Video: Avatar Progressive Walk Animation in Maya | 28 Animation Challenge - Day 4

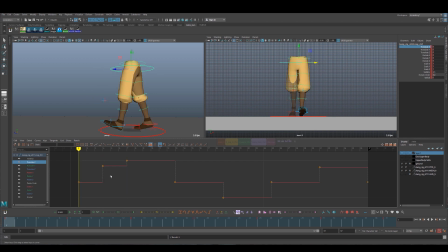(16:26)
That might be too much, right? And why do we want to favor it? Well, we want to ease into that. We want to read that weight shift, and we want to zip through where there is no weight shift.
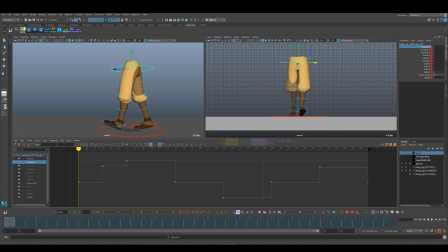(16:43)
So we want it to feel speedy through the contact pose to kind of hang out on the extreme here and give the character time to shift weight from side to side without feeling rushed. Okay.
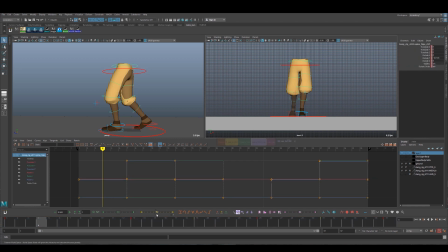(16:59)
Now we're going to add Tween Machine here as well for the rotate Z. That tilt, you know, it's going here. I am just going to select the rotate Z and favor that.
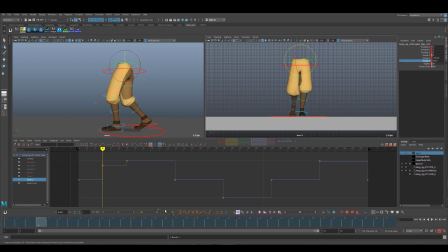Okay. And for the rotate Y, we're going to favor the contact pose because that's the extreme twist, remember, in the hip.
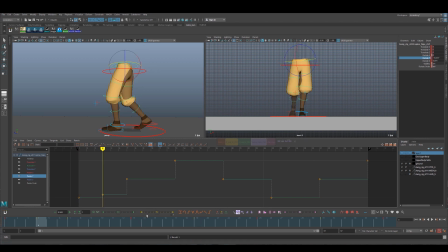(17:36)
So on that down pose, I'm gonna ease out ever so slightly. See if that's too much favoring, but we want to be zippy through the middle because we want those hips to swing, you know, with some speed.
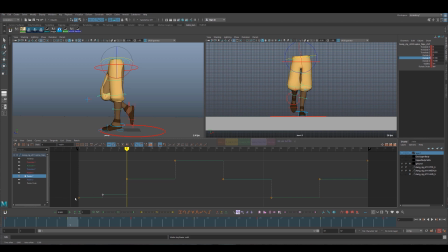(17:55)
If we had this, it would feel same speed the whole way through rather than kind of hanging out and then speeding up and then slowing down. Okay. Now the down pose has something that's interesting.
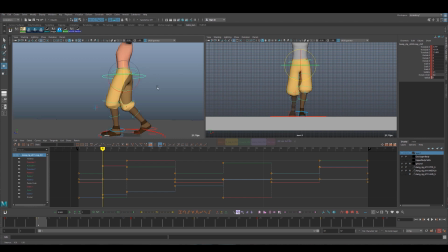(18:12)
Because our character is going down, if we had the body on, let me go to the side view real quick.
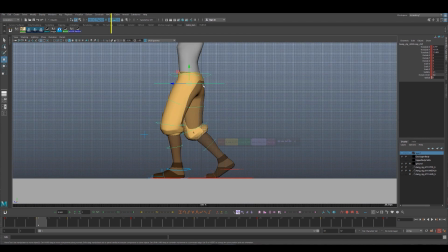(18:22)
If we had the body on,
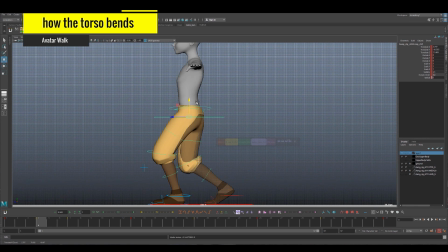(18:24)
how it would affect the spine is as our character comes down, the body would rotate forward slightly.
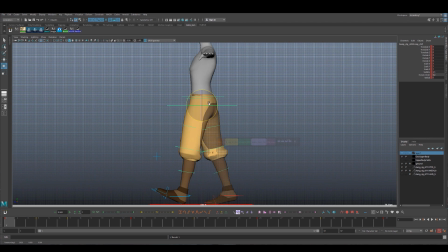(18:31)
And you can have it a lot, you can have it a little, depends on the walk. Everyday walk would be subtle, but you can put it in exaggerated and tone it down. So we can use the cog to kind of rotate forward. Now here's the really interesting bit. The hip
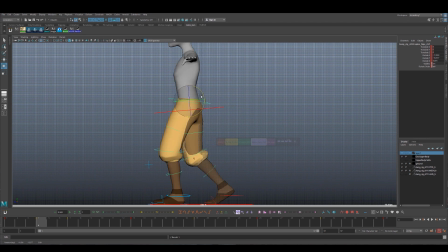(18:49)
pushes up when this happens. I do it this way so that the cog and the spine controls work together. And the hip here is used as a shaper for the lower back to curl the back. If we had these spine controls in here, the reason for this is
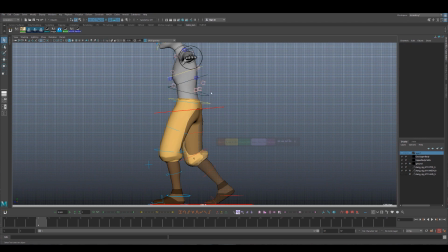to get a C shape here in this lower back to have it curl in because our character's falling.
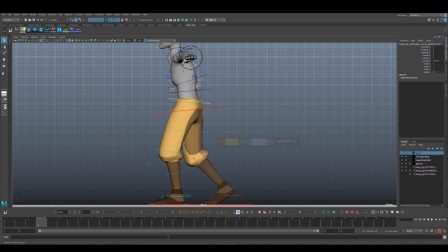(19:21)
So they would naturally tend to curl in. Our body can do different things in different ways. We can control it, but this is what happens. You know, we can control it with training. You know, if you're a gymnast, you can do different things, or a dancer. But this is what happens at a normal everyday walk.
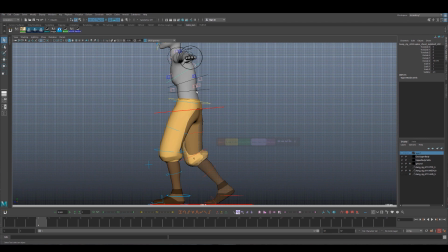(19:38)
So our body will compress, it'll squash. So this is our squash pose, and we're building the hip and the cog to help with the spine as if it were there. Okay, so I'm just gonna undo that real quick.
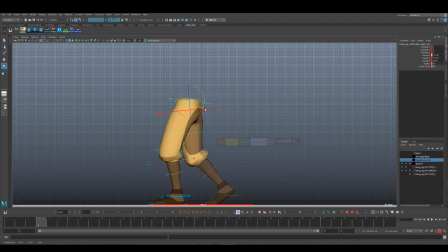(19:55)
But I'm gonna have this kind of tucked, this hip tucking towards the stomach. Kind of round that out. And then on frame 10, we're gonna have the up pose. So
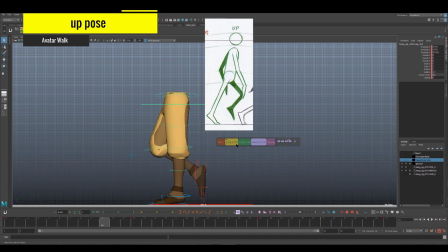(20:15)
I'm going to
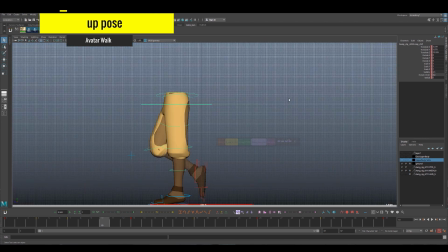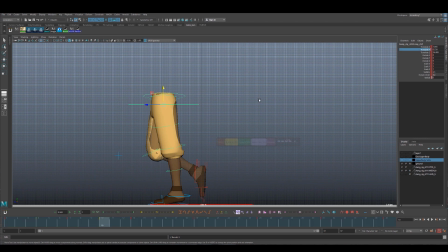(20:23)
tween machine this, and then the up pose is up. Go figure. So it's the highest point in the walk.